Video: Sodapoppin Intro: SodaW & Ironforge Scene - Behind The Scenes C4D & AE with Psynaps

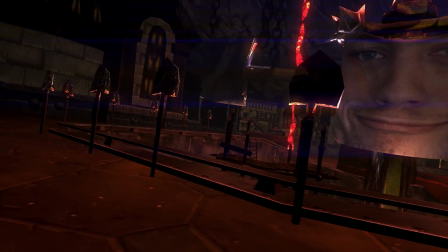[0:00]
Hey, what's up guys, Psynaps here. In this video, we're going behind the scenes into Ironforge.
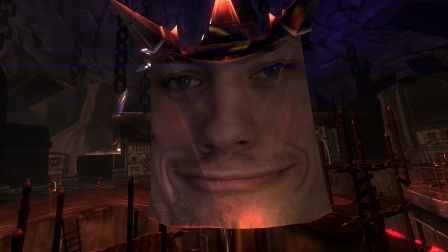[0:06]
This is probably one of the funniest scenes because Chance's face is hanging from a banner in Ironforge.
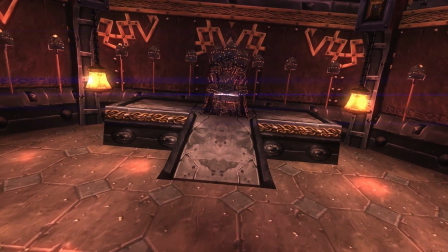[0:13]
This is completely ridiculous. And I'm gonna show you some things that you may not know about this banner scene.
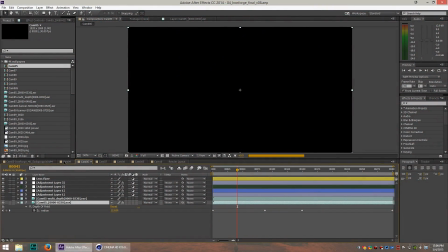[0:20]
We actually switched it up a little bit. But yeah, let's take a look. So there's a number of different scenes that took place in Ironforge.
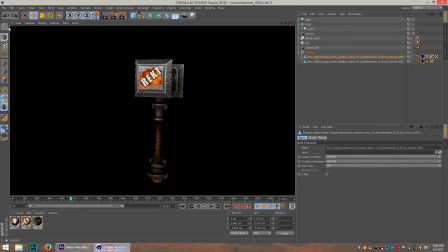[0:26]
Now let's go back to where Ironforge first came together. Ironforge was originally seen in my movie Prometheus,
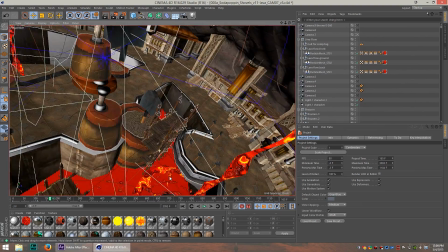[0:34]
but it was slightly different in Prometheus because this whole middle section was ripped out because Prometheus was just sitting right here.
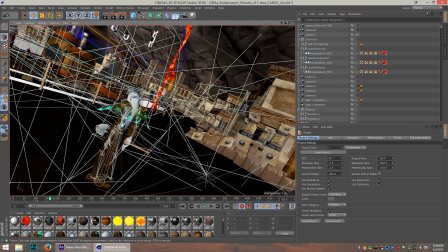[0:41]
And also Ironforge personally is one of my favorite cities, so I could not wait to get in here and see what we could do with Ironforge.
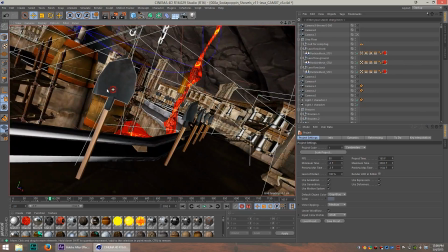[0:49]
So I thought, you know what would be like completely irresponsible and completely stupid, like the dumbest thing I could possibly do?
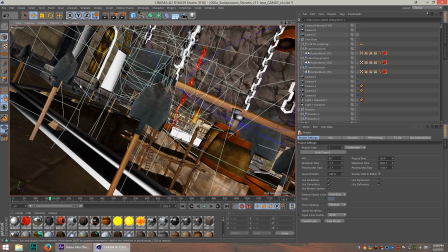[0:57]
Fill this thing up with shovels. So I told the live stream, let's fill this thing up with a whole bunch of fucking shovels.
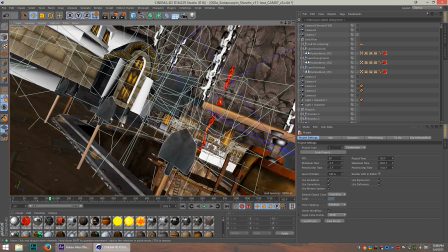[1:04]
And that's exactly what I did. Check this out. There's so many shovels in here. There's like way too many. I was like, okay, let's think about how many shovels we should put in here and then like double that.
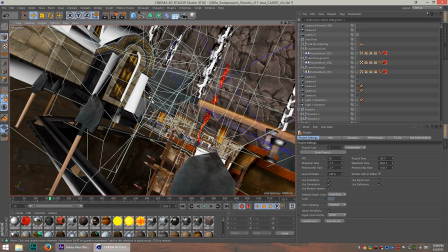[1:12]
And then double it again and just put shovels everywhere. So I did go completely ham and put shovels everywhere.
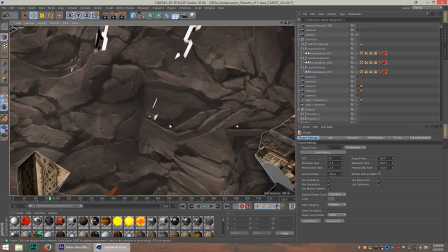[1:19]
And there's like this giant shovel way back here. Oh my gosh, this scene is so complicated.
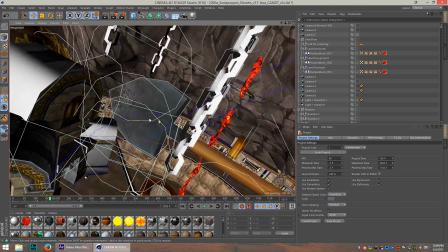[1:24]
Like you might not have even noticed that there's a giant shovel hanging in the background.
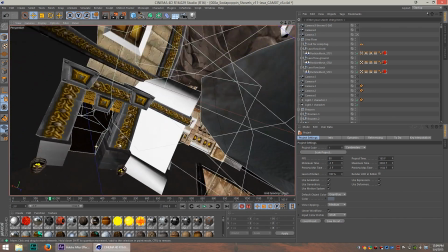[1:29]
And if you know Chance and you know Sodapoppin, then you know that, you know, Chance is highly encouraged to use a shovel pretty regularly.
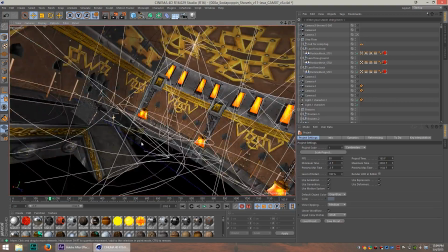[1:37]
And then when you go into this room, you see that there's a lot of shovels in here.
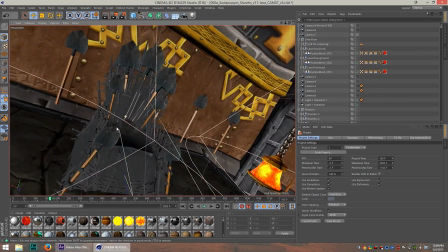[1:41]
And I made, it's like the Game of Thrones chair, except it's full of shovels.
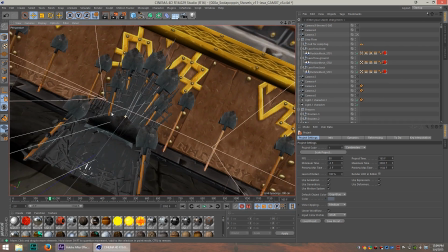[1:48]
And this was an idea from the viewers, you know, people that were watching the live stream. You know, I was asking for ideas.
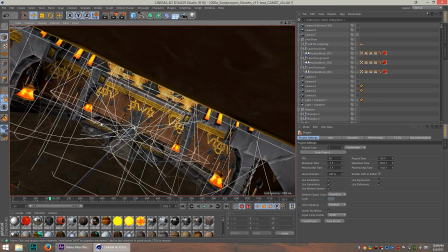[1:53]
I was like, what should I put in here? You know, when we go into the king's room, you know, we're gonna need a throne to be here.
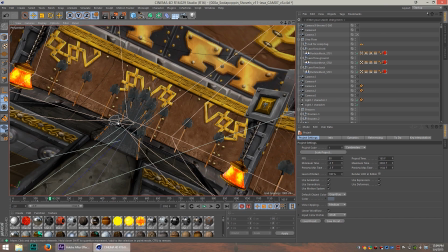[2:01]
And if you go into the game and you look at the thrones that are actually in the game, they look kind of dumb. And so somebody in the stream said, you should use like a Game of Thrones chair.
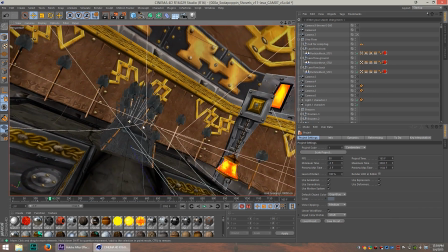[2:11]
And I was like, no way. We can totally do that, except we can change the Game of Thrones chair to be shovels.
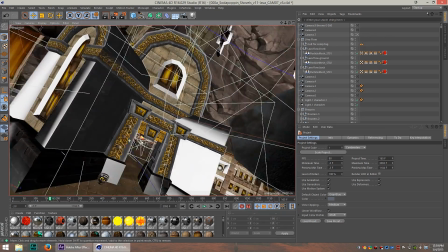[2:19]
Just put a bunch of shovels in there because we were like, shovels were on my mind.
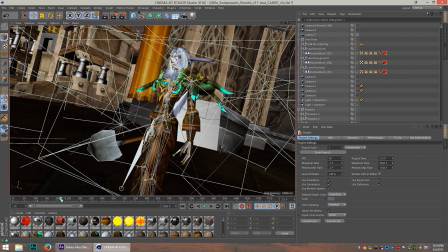[2:23]
This scene probably out of all the scenes took the longest to render because there's a lot of shadows in here.
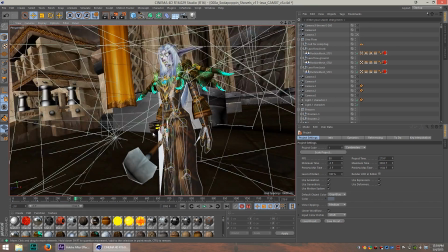[2:29]
There's like just a lot of interesting lighting because of the lava.
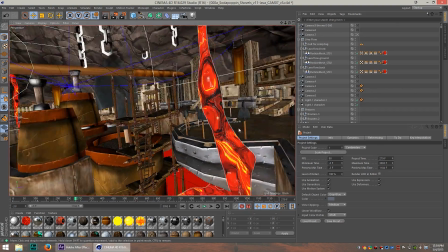[2:33]
I made the lava in RealFlow, took it out of RealFlow, got it into Cinema 4D, so it provides like a lava light source.
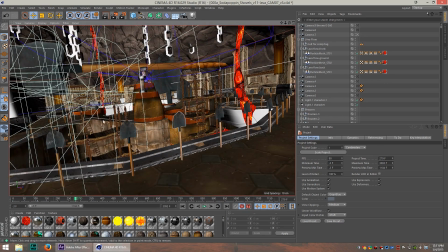[2:42]
And you can see the lava reflecting off of all the stuff in this scene. This scene is really interesting because it is dark in Ironforge,
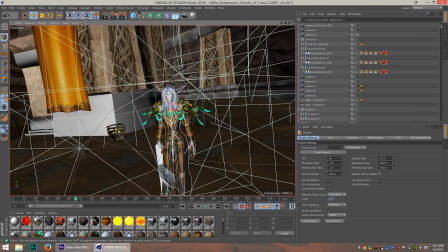[2:49]
so you kind of get that lighting from the fire, you know, and it's a little bit smoky in here too, so you get a little bit of that.
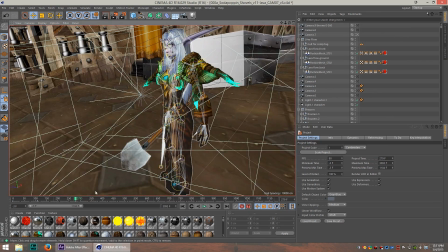[2:55]
So this is one of Chance's characters right here. This character is fully rigged, although you can't really see her move because she's just doing the standing animation.
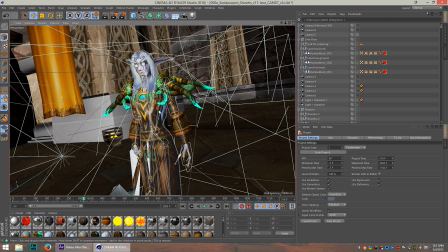[3:04]
The bones are fully rigged and I was able to export those. If you guys want to know how to get the bones out of World of Warcraft for your animations, I've got a link up on my website that shows you how to do that.
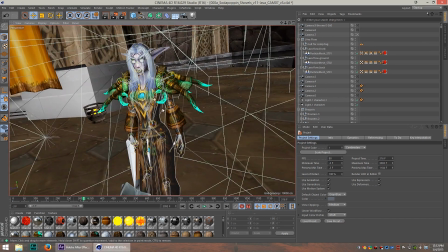[3:17]
Because in the
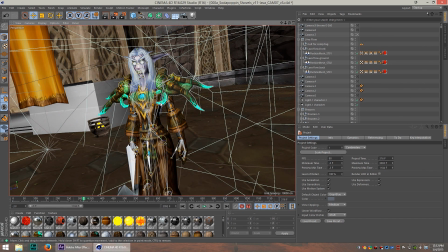[3:21]
new WoW model viewer, at least as of the time I made this, does not support exporting the bones. You know, you can export OBJs and you can get your character out, but you have to go back to the old version of WoW model viewer,
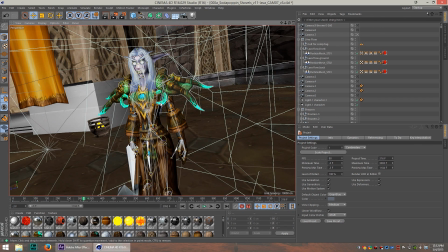[3:37]
with an old version of World of Warcraft, both of which I have, to get the bones out.
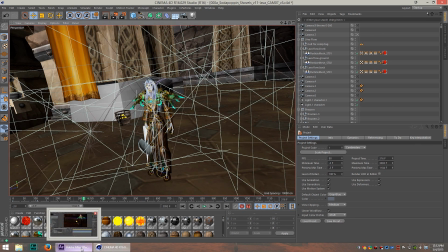[3:42]
We saw a little bit of the 3D here from Ironforge, and this scene is very, very complex.
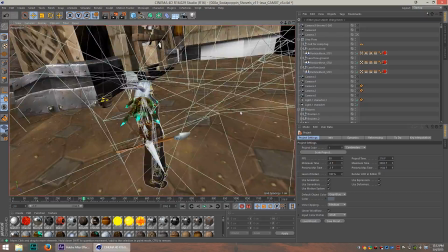[3:47]
All the pieces from Ironforge are in here. Maybe missing a few little doodads here and there.
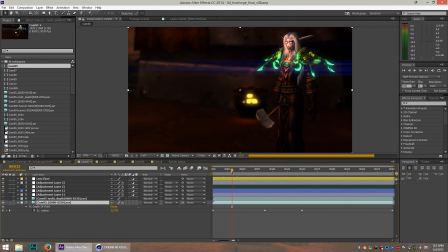[3:52]
It's mostly there. Now we take it into After Effects and start to do that After Effects magic.
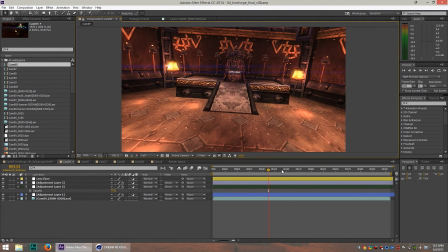[3:57]
Let's see what these scenes look like. The Throne of Shovels. Look how shiny and stupid that looks.
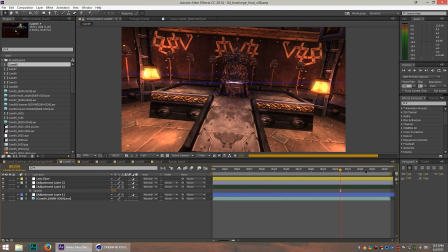[4:03]
I love it. This is hilarious. This scene came out really cool.